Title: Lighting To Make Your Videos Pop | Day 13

You can't see, but I can see. I can see that I definitely need more exposure on myself. So I feel like I need to put the dish on that light up there. I could blast this tube light more, but actually I don't think I can. It might be at 100%, but I feel like that's gonna start blowing out this like side or like right here too and everything. So I do want to put a little dome guy on that light right there that's in front of me, and then I'm gonna put up the kicker as well. So I'll probably show you guys after I set those up. I'm not gonna show you guys. Like, I'm not gonna set up light and just film that. Like, that just doesn't make any sense to me. Okay, I'll be right back. Okay, so I'm probably crazy overexposed right now, but not too bad. So, the background's looking a little bit darker, kind of how I want it. I don't want to do color in the background because I like just like simple looks to it. I don't like these colored lights. Personally, I think it looks cheesy. I mean, I know like all the YouTubers do it. I kind of like the modern look without all the lights. I don't know. That's kind of my thought process. So I set up a kicker. Can you tell if it's hit me? I'll turn off the Sidus lights or the aperture lights because that one's a GVM light. It was my first light. And then we can kind of compare the differences. So I can see. So that's how I normally do. Like I normally want to set up my kicker behind me. before I get all these other lights done. So my cat is like wrecking havoc. Is that how you say it? Wrecking havoc. But I like to get my kicker set up first so I know it's hitting my shoulders, and I can kind of see it right here on this shoulder a little bit, but I feel like maybe it needs to be brighter or something.
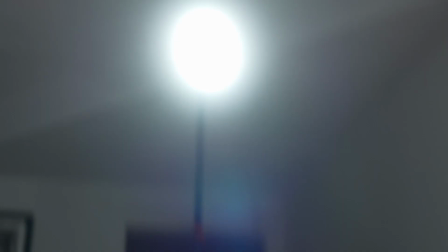We'll play around with it. So I raised up the lights. I'm switching over cameras here.
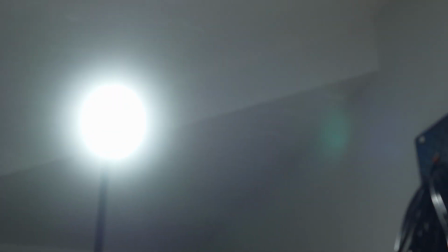Raised this light up and moved it forward so it missed that ledge a little bit.
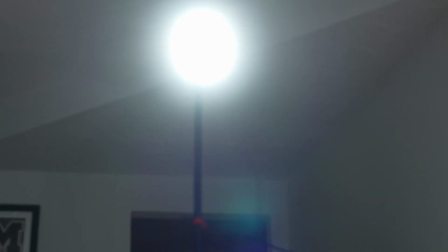So now it's a little bit higher, so it should not have to cast directly on me and then cast on the back wall back here.
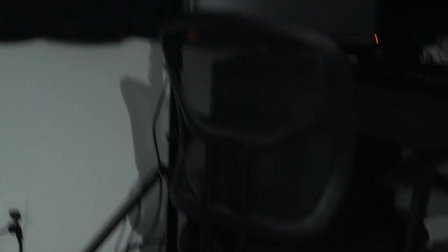This is where the kicker is. It's going to cause problems because it's right next to my desk.
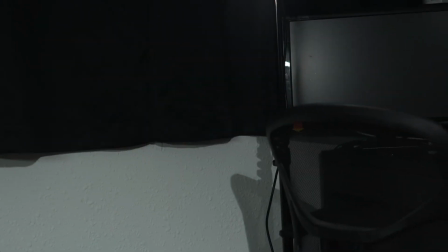I'm just going to have to move the light every time, which would be a little bit of a pain, but oh well. I only have limited space, right? So this is what I'm dealing with, what I have. So let me go ahead and change those. I'll leave this camera on the table so you guys can see me kind of adjusting. Maybe that's not gonna work. You guys can see me adjusting. Oh, here. I'm gonna adjust this kicker so you guys can see me back here. You're just gonna see my butt. And I get the cat off my light.
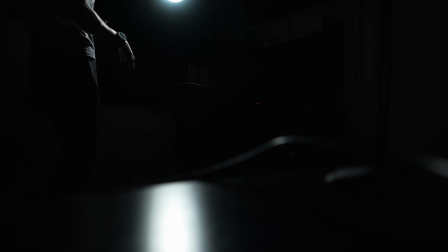Okay, so it's gonna be very dark and spooky. But I'm just doing this so I can see where my light's hitting. It's not bad. I'm gonna probably raise the intensity. Mallow, stop.
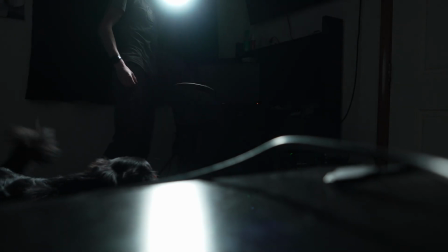My dog's been a pain. So let's go with 33 and just kind of see what that does.
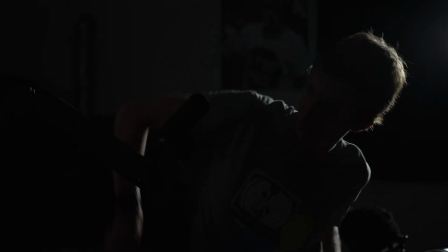So you guys should now see, when I sit down, I'm gonna have this very dramatic effect, right? It's not bad. It gives a little bit of light right there. So now let's turn on the other lights and then we can adjust all of our other lights with the Sidus app.
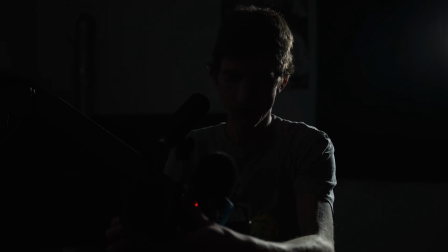I might go adjust the one right there. I don't know though. Let's adjust it with the Sidus app and then I might go adjust that. So
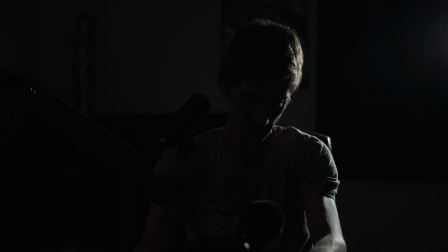I'll show you guys what the Sidus app kind of looks like. All right, so I'm gonna turn back on some lights.
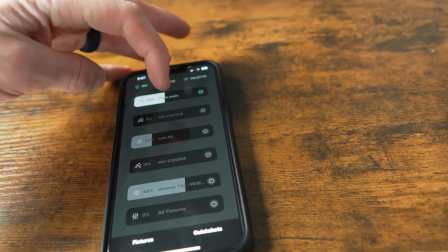So that's gonna be, if you guys look at my other light or my other camera right now. I'll switch between the two.